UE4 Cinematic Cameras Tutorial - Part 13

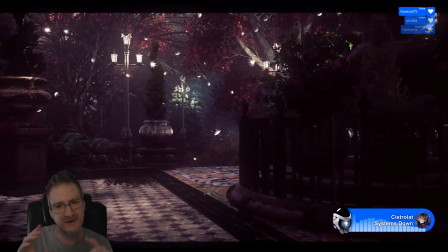Shot 26. Okay, this is a slow pan that we do across the terrace.
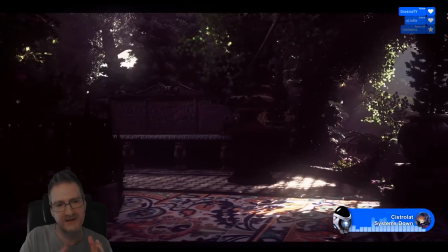Again, these sort of shots are just to give the viewer context as to where they are within the environment.
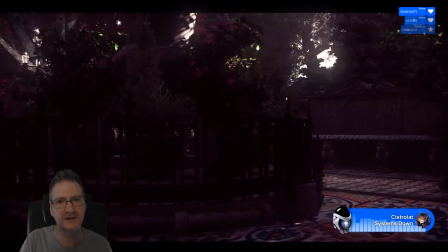Because we have a lot of shots where we've got close-ups of stuff or we're moving down the path.
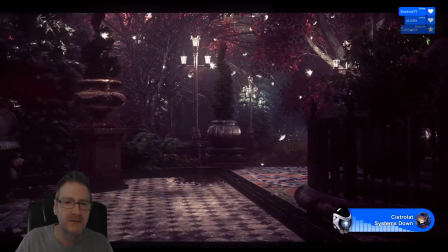This just helps the viewer to, as they watch the cinematic, to understand where they are inside of the world that they're watching.
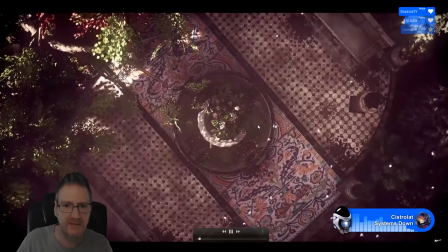And this is just a slow pan across the terrace just to give that context for the viewer.
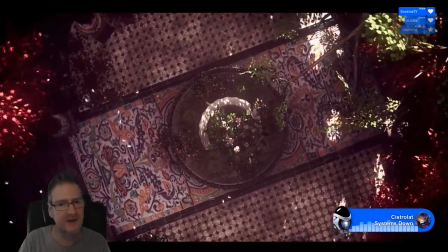We've got a couple of shots, context shots. Let's move on to a new one.
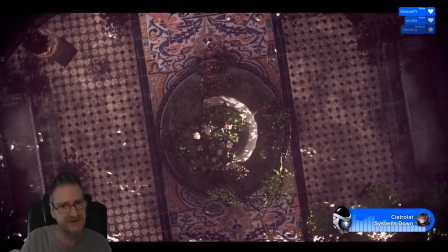Okay, now this is the shot where we put the camera high above and we're zooming down on the terrace.
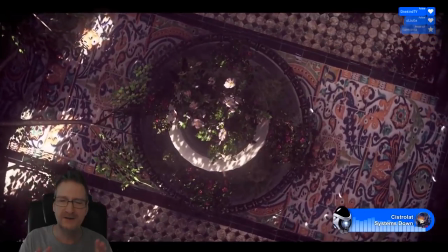I don't know if we'll actually end up using this shot. I may not use it. We'll see how we go.
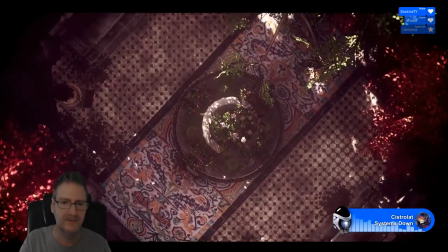Or if we do use it, I might cut it here and just have it play from this sort of position on.
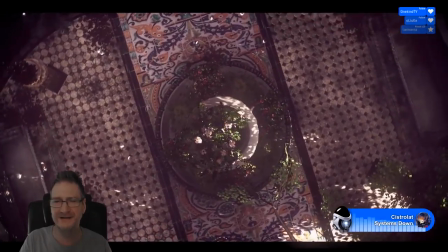It's a little bit dizzying to watch as a viewer because the camera is spinning.
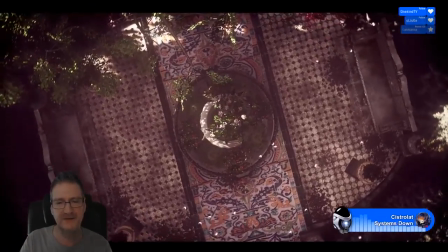I just thought it might have been a good shot for an overview again of the terrace. Yeah, it's dizzy, I know. I thought that too. As soon as I started playing it, maybe slower would work. That's true, Oliski.
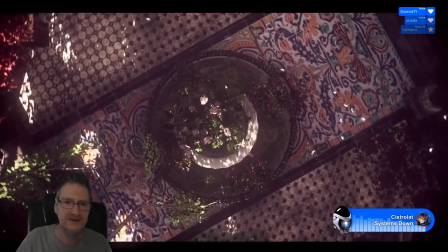But I thought the same thing. As soon as I watched it, I thought, well, that's really disorientating having it spinning around like that.
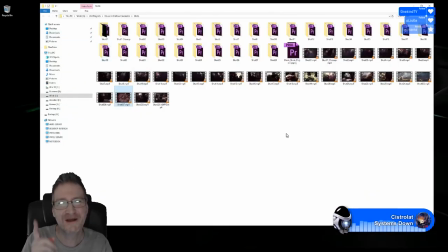So we might not use it. If we do use it, I might cut it from maybe here onward sort of thing and maybe slow it down.
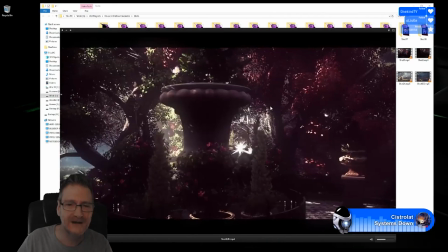Because of course we render out at 60 frames a second, so I will stop it. There you go.
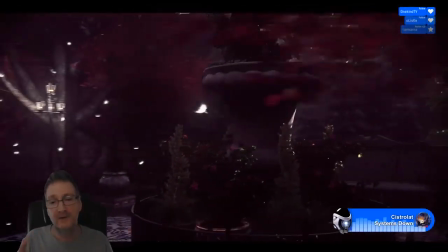I don't make yours. I don't want to make Sniper Echo sicker than he already is. Okay, this is shot 28.
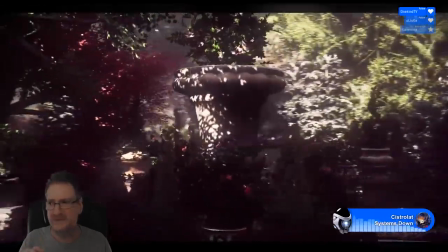This is another overview of the terrace.
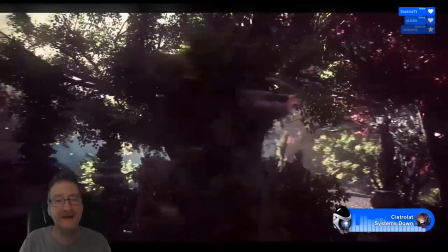What I was saying, though, because we're rendering out at 60 frames a second, that allows us to do slow motion.
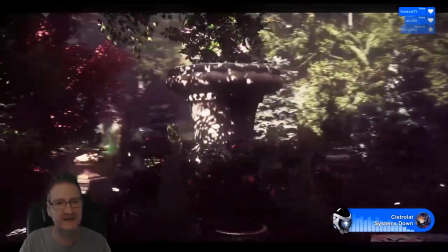What do you mean, what is this player, by the way, Oliski? Oh, this is VLC, if you mean the video player.
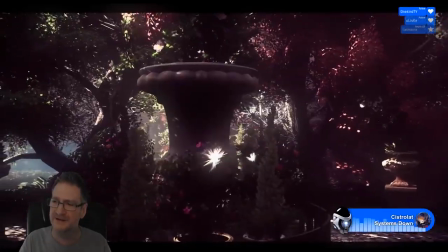It's VLC. It's a free video player you can download. It's incredibly good.
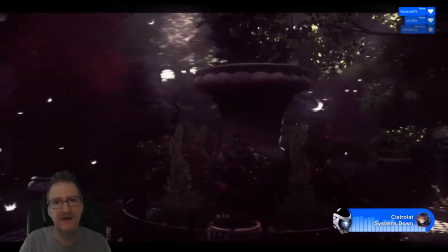I've used it for years and years and years. I don't, over any other media player, this one I find is the best.
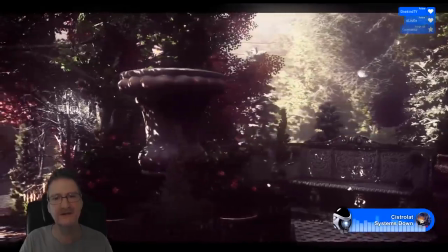Your VLC doesn't look like that. Well, you can, I skin it. You can add you can add skins on VLC.
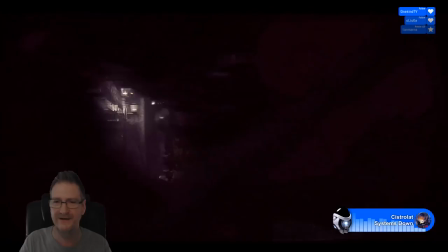And I added a skin, which is called eDark, I think. You can download it from VLC's website on their skins, under their skins page.
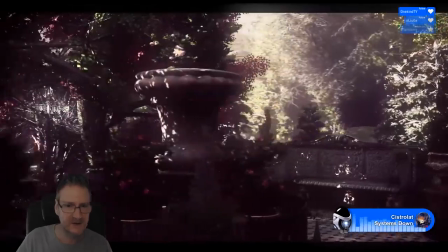And I like it because it's a dark skin. I like things to be nice and dark. Yep, I'm pretty sure it's called eDark.
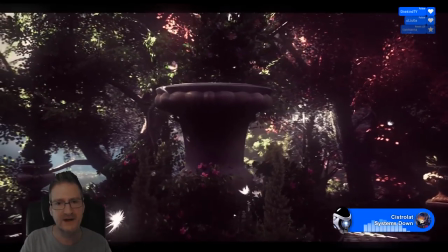Again, this is just an overview for the viewer to see the terrace. Now, this one is the normal speed.
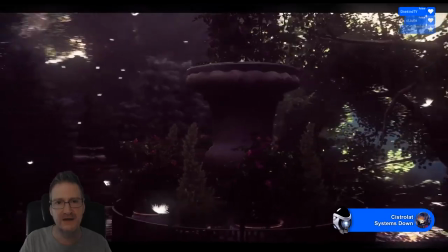I did also save one out, which is slow motion, which is this last shot here. So this is the same shot, but we're slowing it right down.
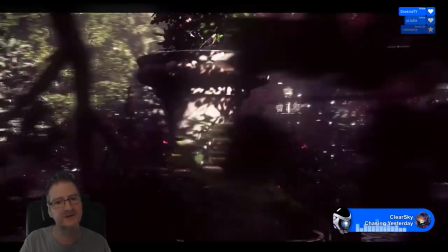And we can slow it right down because we rendered them out at 60 frames a second. So inside Adobe Premiere, you can interpolate the footage
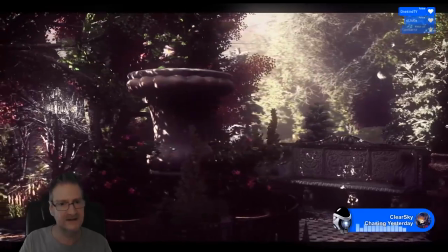to get it to play at 30 frames a second, which in effect slows it down.
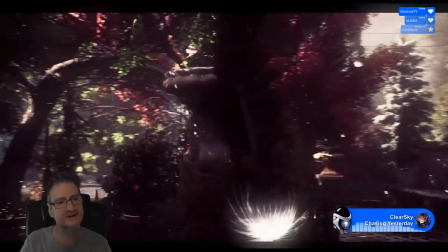So it's slow motion.
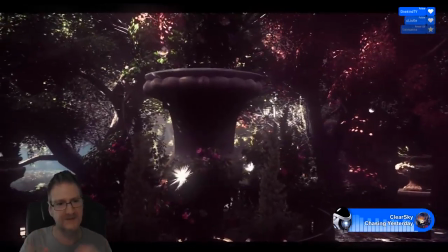And we may use a combination of the slow version and the fast version sort of cut together.
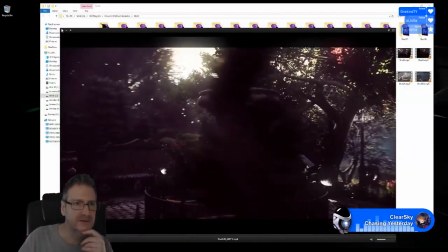When we get into Premiere, we'll tackle all of that sort of stuff. So again, just a general overview of the terrace.
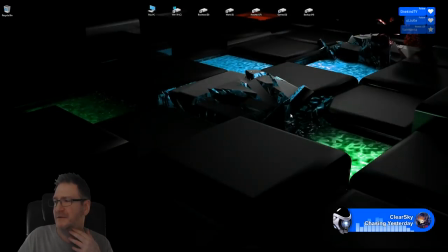Okay, so now we can move on to the new camera work. But before I do that, I just want to talk about the problem that you're having, Oliski. Thank you. I'm glad you like it. So you're having that problem with, and I see in Discord here you posted those pictures.
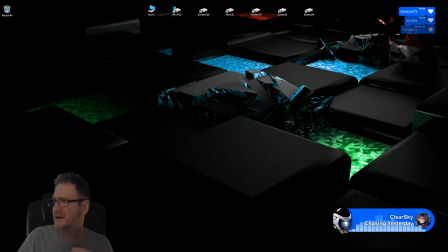So you said you fixed the problem with the UV when you build your light with the skylight. You said you should move the skylight you think is causing the problem with your scenes. You don't have any problem if you use a simple directional light without any indirect lighting. Okay.
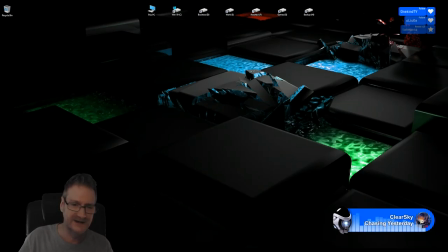Now, that sort of problem, I have no...
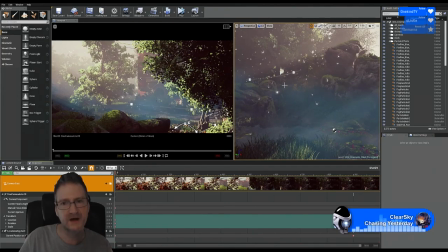My level, I'm not running into this problem.